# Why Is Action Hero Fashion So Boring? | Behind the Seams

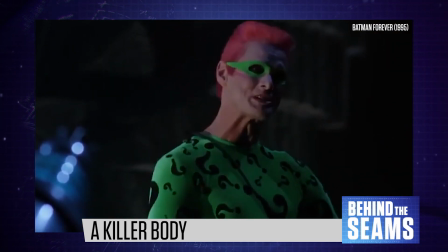There's a long history of male villains having more exciting costumes because they don't need to follow the conservative macho rulebook.
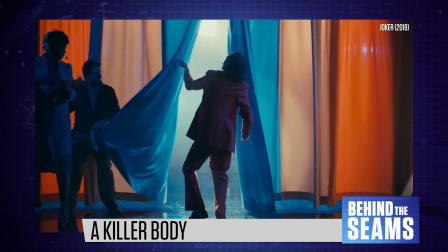In fact, some villains are intentionally effeminate or queer-coded,
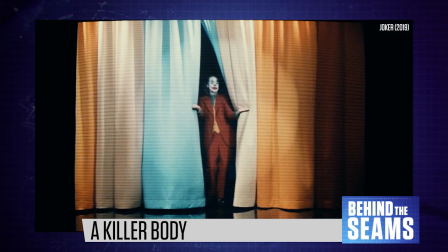showing the other side of the belief that masculinity equals heroism.
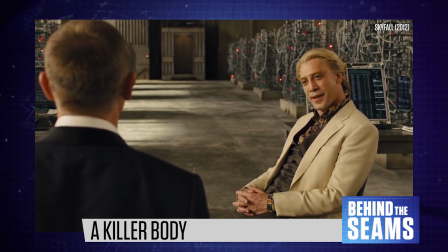After Fight Club, we saw Hollywood embrace Tyler Durden's body, but discard his flamboyant dress sense.
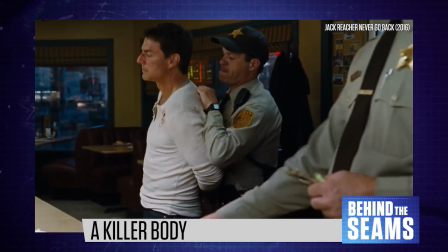The result is a trend for dull,
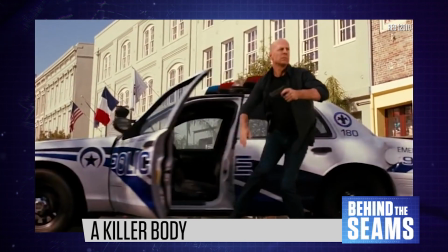forgettable costumes that provide a blank canvas for an action hero's bulging biceps and rippling abs.
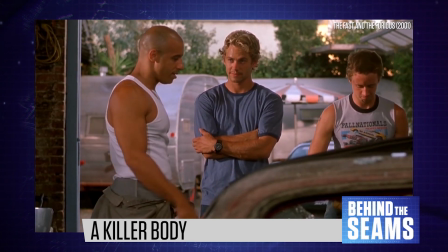But does this really make those characters look cooler or stronger? In my view, it just removes any sense of personality.
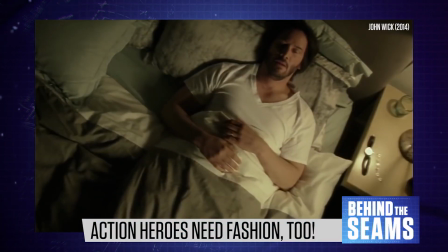But it doesn't have to be this way.
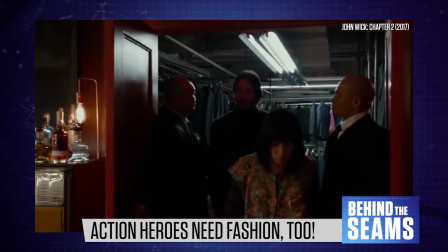The John Wick movies are a perfect blueprint for how action films can use fashion to their advantage.
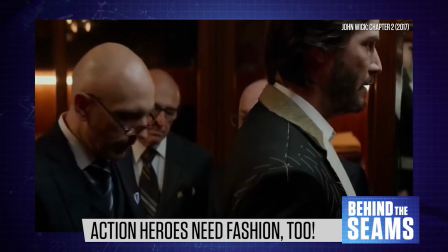Designed by Luca Mosca, who also plays John Wick's tailor, these costumes are both stylish and informative.
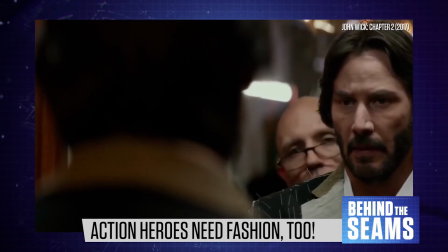Tell me, Mr. Wick, is this a formal event or a social affair? Social.
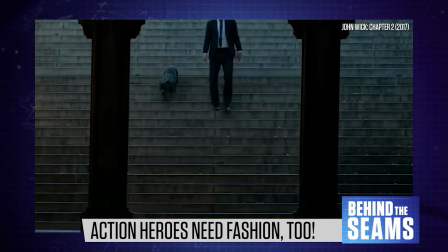And is this for day or evening?
At the centre, John is a sleek, black, dangerous silhouette.
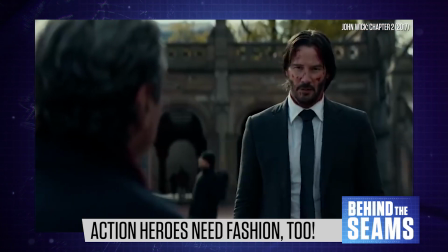Then the villains and supporting characters all have distinctive looks, like Lawrence Fishburne's ragged style as the Bowery King,
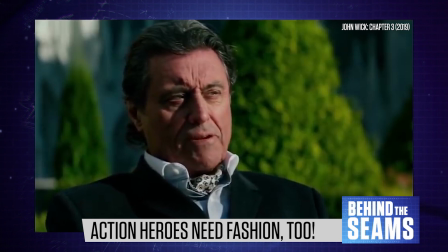or Ian McShane's old-fashioned cravats, or Halle Berry's casual golden glamour.
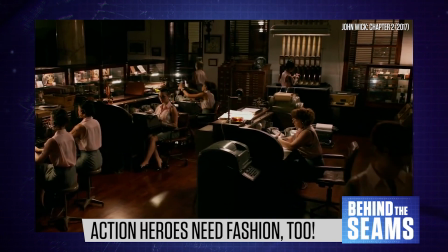The franchise is full of characters with elaborate theatrical costumes,
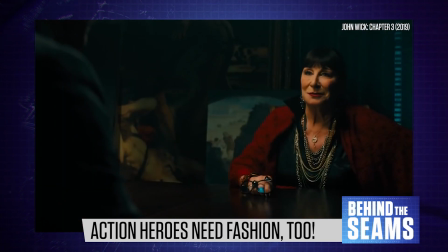regardless of gender, and that's definitely a good thing, playing into the film's rich visual landscape and stylized lighting.
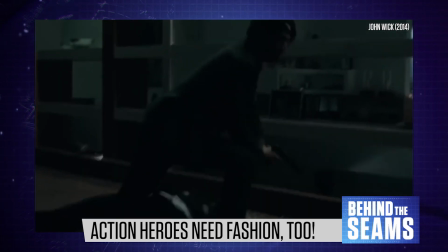Right now, a lot of action filmmakers are trying to copy John Wick's fight choreography and cinematic style,
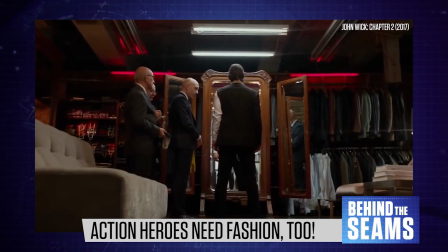but they could benefit from paying more attention to the costumes as well. Thanks so much for watching Behind the Scenes. So, what's your favourite action movie costume?
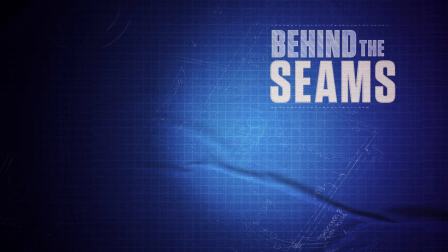Share your favourites and why you love them in the comments below. Be sure to like this video and subscribe to the channel so you'll never miss a future episode. And check out the other episodes linked right here for more on the fascinating world of costume design. Thanks for watching, and I'll see you in the next one.